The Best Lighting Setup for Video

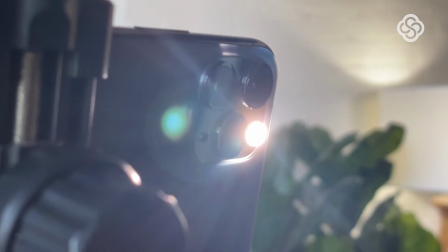0:00 lights, camera, content. That's the necessary order that takes place when turning an idea for a project into a finished work for the internet to see. But note what comes first in that list. Lights. When it comes to video, lighting is everything. It affects every piece of video content you've ever seen on YouTube, in a movie theater, on Facebook or TikTok, wherever. But you've likely only noticed if the lighting was done poorly. Lighting in video seems like a no-brainer. If it looks good with your own eyes, then shouldn't it show up fine on video? That seems reasonable until you go to shoot your first piece of video content, and shadows and wonky color are so distracting that you, the creator, won't even want to watch it. And if you're live streaming, good luck trying to keep your audience engaged and tuned in. But good lighting is easier to attain than you may think, so let's go over some simple tips for the best lighting setup for video. It should be understood that certain elements of good lighting are subjective, but for most applications there are hard and fast rules to follow to ensure your subject is seen properly.
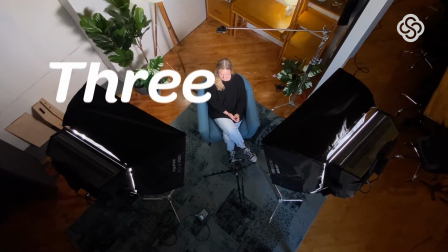1:00 The most trusted lighting principle is the 3-point lighting method, which I guarantee you've seen.
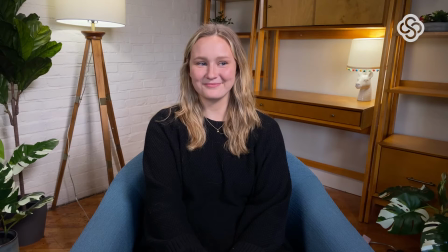1:05 It offers a natural, flattering, and appealing look, and there are a few giveaways of a 3-point lighting setup when looking at a subject.
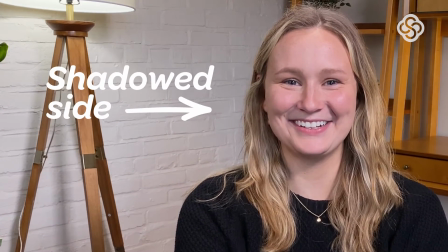1:11 One side will be more shadowed than the other, indicating the light source is coming from the opposite direction.
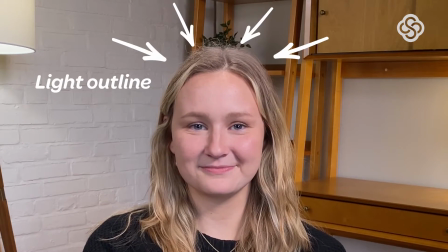1:16 And you'll also notice the subject seemingly outlined with light, clearly separating them from the background.
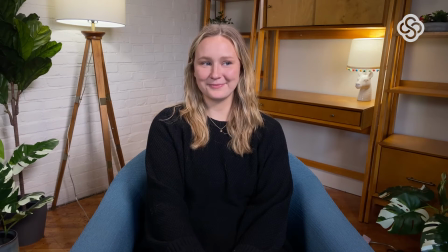1:21 This simple look is the result of 3-point lighting, and those 3 points are the key light, fill light, and backlight.
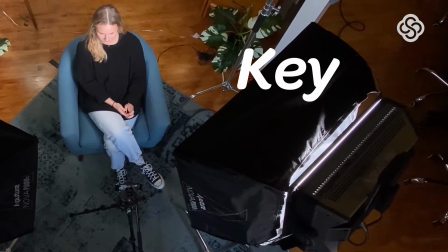1:28 The key light is the main light source illuminating a subject. It sets the scene for the video and is the first step in creating a good, appealing lighting setup.
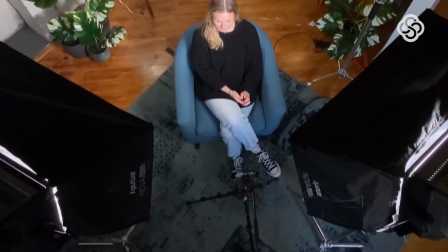1:37 We'll place it in front of the subject and to the right or left.
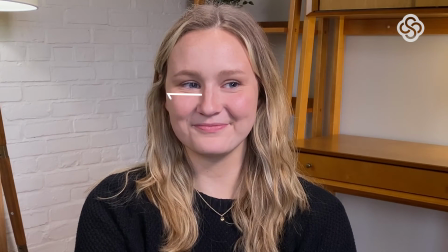1:40 You're trying to create a small triangle of light on the shadowed side of the person's face, high on their cheek, under the eye, also called Rembrandt's triangle.
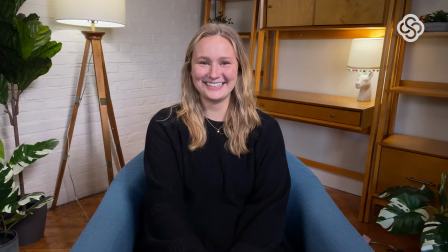1:48 If you only have one light to work with for your streaming setup, a key light is always the most important to have.
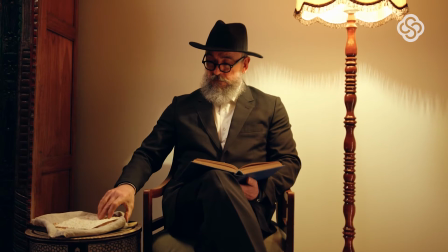1:53 A key light doesn't just have to be a video light. It can be anything that's giving off enough to illuminate your subject.
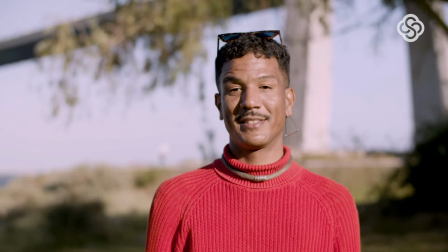1:58 A lamp, a window, the early morning or late evening sun, it can all be used in a pinch.
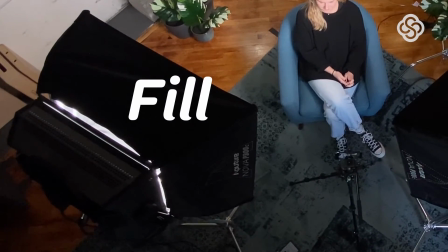2:03 The fill light is like a mirror of the key light, but less bright and intense, and its purpose is to lighten the shadow created by the key light.
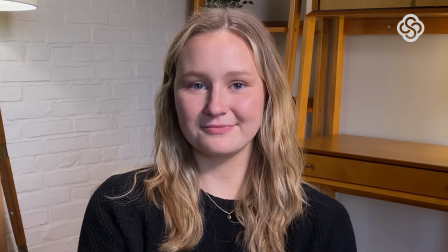2:11 Without a fill light, the shadows could be nearly black with almost no detail of the person's face.
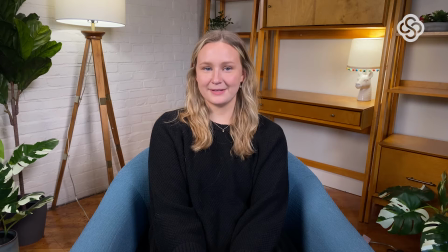2:15 You don't want the fill light so strong as to compete with the key light and create even lighting, and you'll know if it's too weak if the fill light isn't bringing back enough detail.
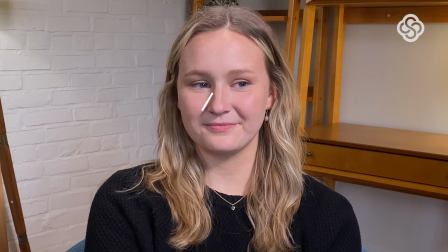2:23 Again, look for the Rembrandt's triangle on the shadowed cheek as an indicator if the fill light is at the right brightness.
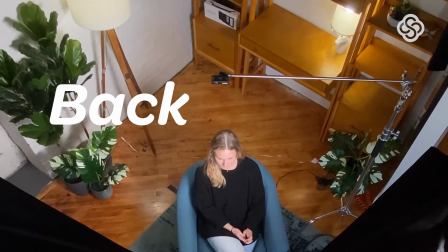2:29 The backlight, or hair light, is placed behind the subject and off camera,
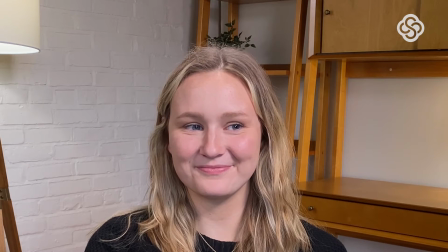2:34 and it's just bright enough to create an outline of light around the subject to help them stand out from the background.
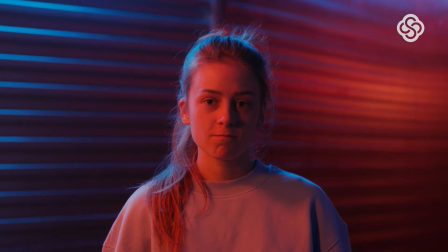2:39 A small, more directional light works great as a backlight, and you can use something as simple as a flashlight for that mentioned background separation.
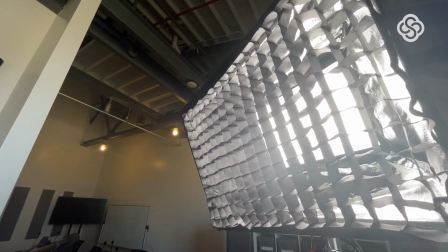2:46 Also, be sure to turn off the overhead lights of the room you're filming in.
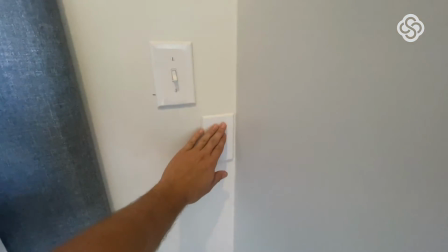2:50 The overhead lights will interfere with your 3-point lighting setup and create unwanted shadows that overpower your video lighting.
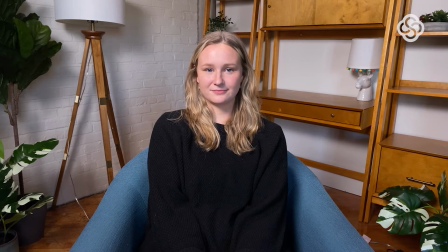2:56 However, adding lamps or other practical lights in the video is okay.
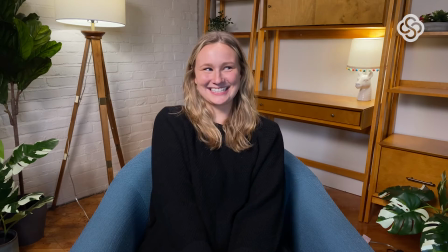3:00 It can actually enhance your scene, but make sure it's not intensely bright light or distracting from the subject on screen. We've got the basics of a good lighting setup, so now let's talk about what kind of lights can help you accomplish it. There are way too many directions you can go in as far as brands and products, so we'll stick to what to look for in a light to help you choose a quality light that's best for you.
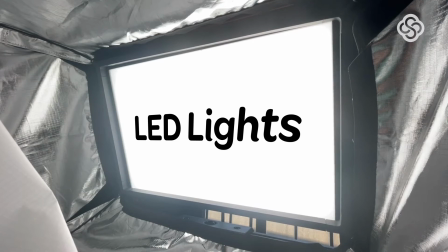3:19 As for the type of light, LED lights are portable, affordable lighting options to get the same look as the professionals on Hollywood sets.
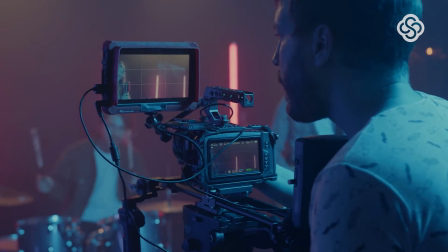3:26 But those lights aren't just for filmmakers.
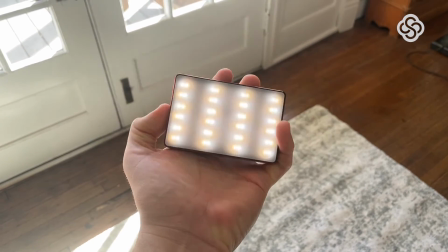3:28 They're small enough to fit right on a desk or a small stand off camera, and they won't emit so much heat to make you or your subject sweat like older lights can.
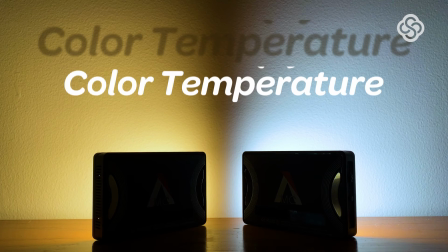3:36 When choosing an LED, you want to consider its color temperature, measured in Kelvin, or K, which indicates how warm or cool a light source is.
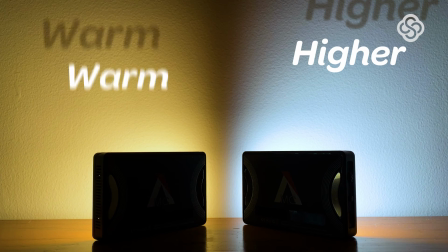3:44 The higher the color temperature, the cooler or more blue the light will be. The lower the color temperature, the warmer or more orange a light source will be.
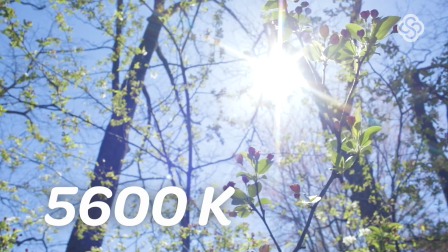3:52 Sunlight, for instance, sits around 5600 Kelvin, and warm household lights are around 3200 Kelvin.
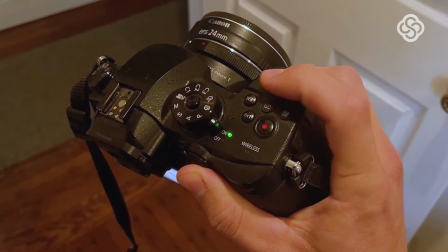3:58 In short, you're looking to match your camera's white balance setting to the color temperature of the light source in the scene.